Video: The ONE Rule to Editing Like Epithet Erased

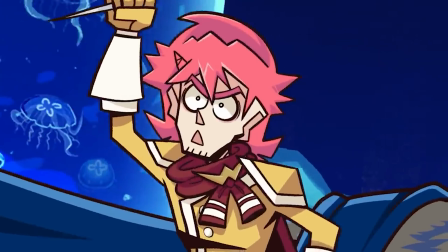Nobody would call Epithet a raised high fidelity animation, but the series is able to animate itself well enough to sell you on its characters.
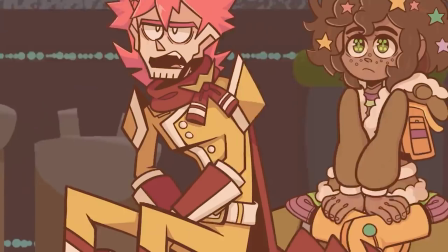How does it accomplish this? In short, movement. Yes, movement.
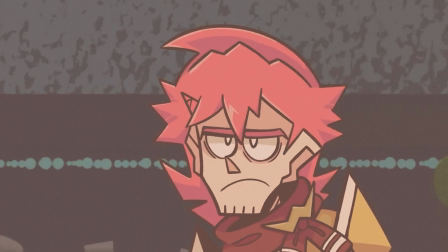I remember when my brain started seeing the movement.
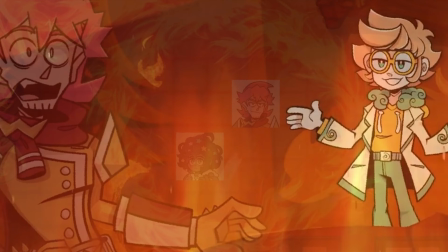Catch on fire with enthusiasm, and people will come from miles to watch you burn.
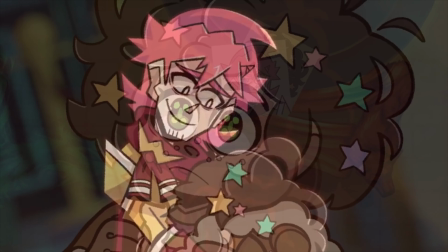Wake up already and move. A wonderful useless tool.
In this video...
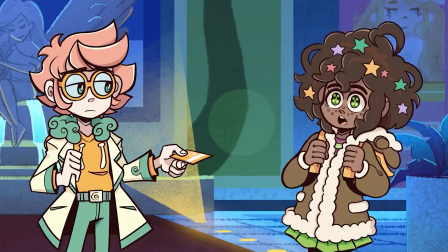In this video, we'll see what different facets make up how Epithet Erased animates its story by following just one rule.
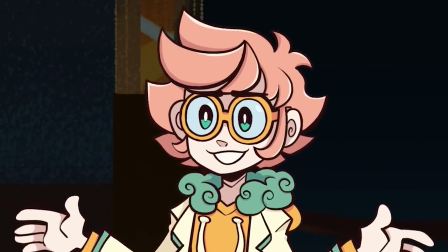And then, even lovely disasters like you can make something easily.
But first, a disclaimer.
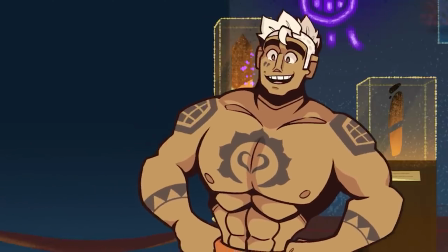You gotta have great writing, voice acting, and sound design to sell your characters.
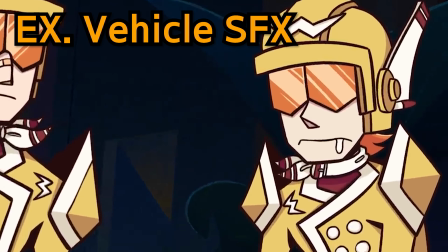Ben stares with blank eyes. Eyes one might compare to headlights.
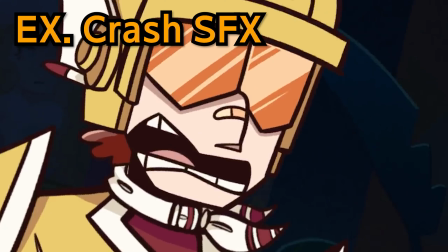Beep, beep. No, not again. Beep, beep. Ben, you idiot!
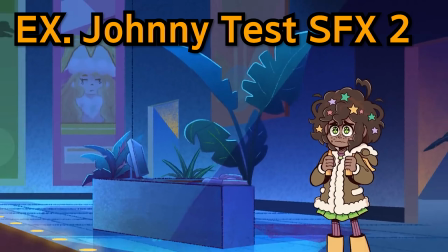Beep.
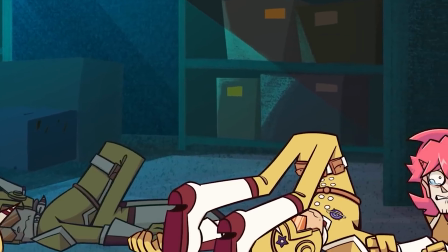But, my hilariously broke friends, if you have that and want to cut down on some animation costs, then move where it counts.
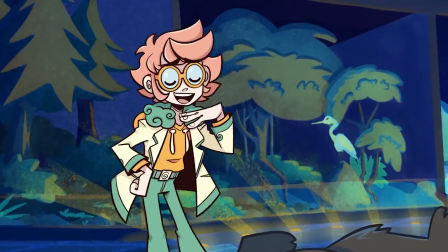Epithet Erased is composed mostly of dialogue with few action scenes.
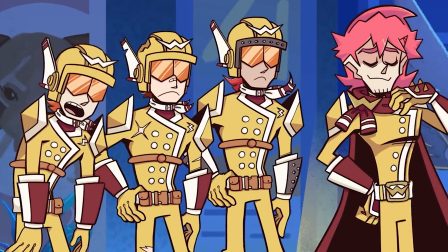And while the action scenes are more intense, the dialogue takes a situation where a person may not think of there being movement,
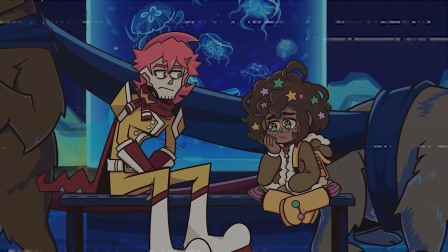and finding every opportunity to keep people or the visuals from getting static.
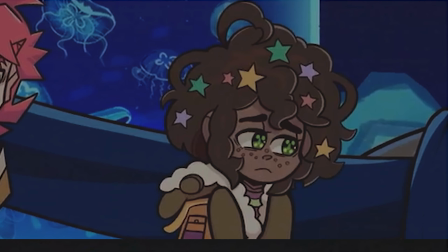You're not really gonna take that line down like some kid, aren't you? Come on, get up.
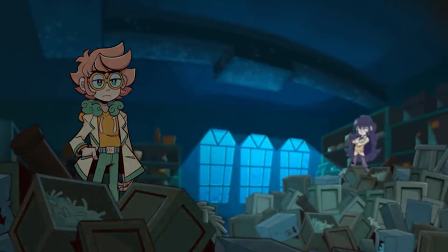Point is, there's always something to keep your interest.
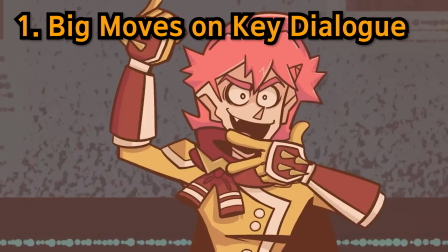Whether it's taking the dialogue and making large movements on certain words, hiding ways to change poses,
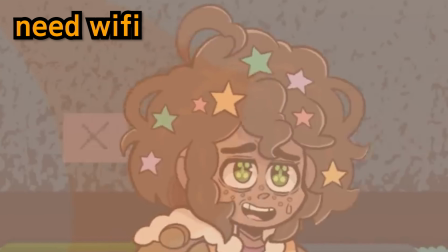moving the camera, picking which bills to pay each month, making small movements when the character is on a smooth line, or using the overworld, every single movement that each piddly little character makes has its purpose. Oh, and you know what? Before we get to this next part, how about you get some water, you pathetic dehydrated theater kids? I'm about to throw a lot more at you. All of these different tactics will warrant discussions of their own, but for now, let's break down a short interaction from episode 2. Giovanni, the magnificent bastard, and Molly are trapped in a jail and are taking stock of their situation. This scene includes all of these tactics, and I'm including it because even if your miserable ass forgot to take notes, you still deserve this knowledge.
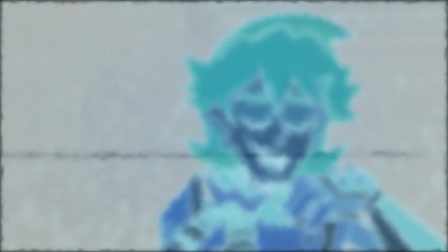You are worth it, but don't be an idiot.
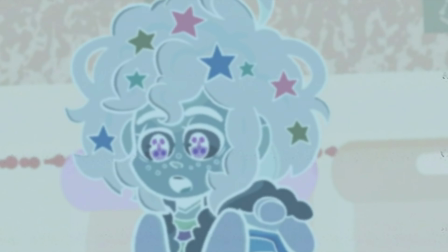No matter what he says, don't you owe it to yourself to keep going?
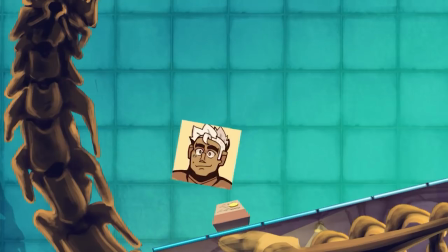Starting with Indus learning about dinosaurs, the camera shows where the characters are in the museum using the overworld,
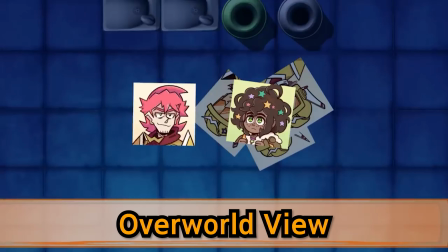and then chooses to settle on our dynamic duo after getting comfortable with them being the scene's focus.
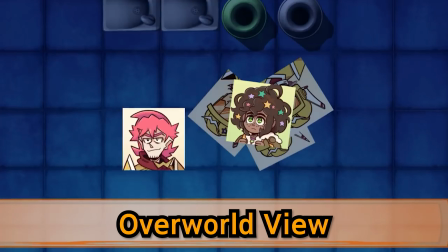But also check this out. See how Gio's avatar dances like an idiot on every word to show his emotions?
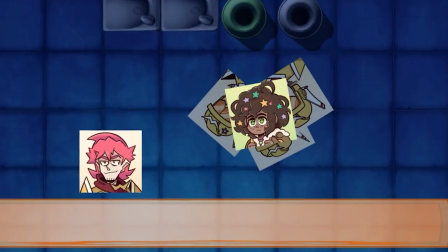Huh? You heard that lady with the weird eyes. Once she finds that amulet thing, she's gonna steal your epithet, and maybe mine too.
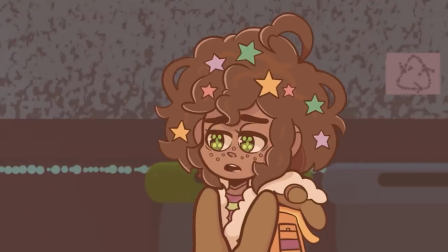Next, it zooms back to the side and shows Molly talking in a close-up,
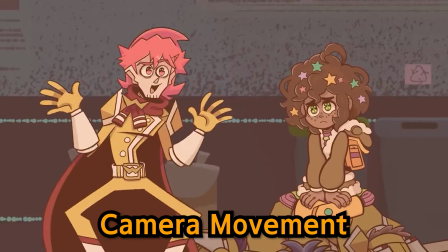with minor movements on the soft lines before zooming out quickly to show the contrast with Gio's rapid talking and his own movements.
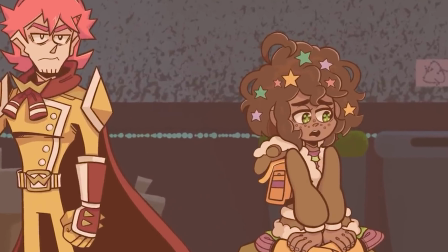I guess so. What do you mean, you guess so?
There's already a dynamic going on within the first few seconds of this scene.
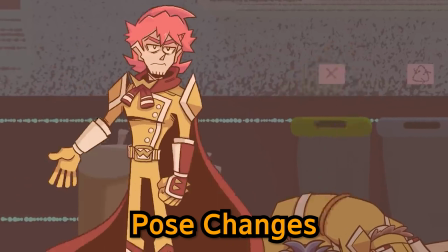Plus, you can see at least 3 poses used in about 2 seconds on Giovanni that follow the different tones of his voice that the lines give.
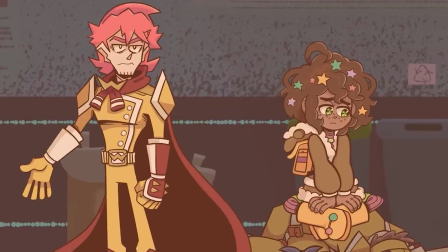And then both the camera and our characters move all at the same time to transition into the next idea.
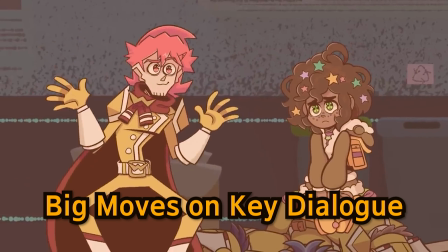I guess so. What do you mean, you guess so? I don't know. Being a Monday wouldn't be so bad.
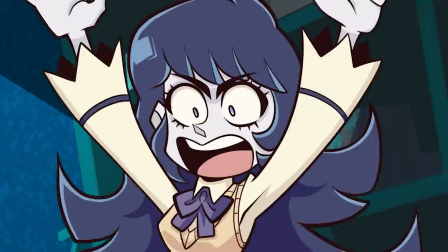As you can plainly see, every movement matters.
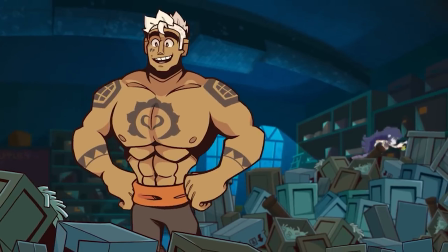I don't care if you can only get up, get dressed, brush your teeth, and not even eat breakfast before going downstairs to do whatever.
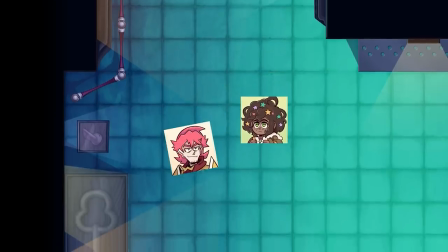That counts.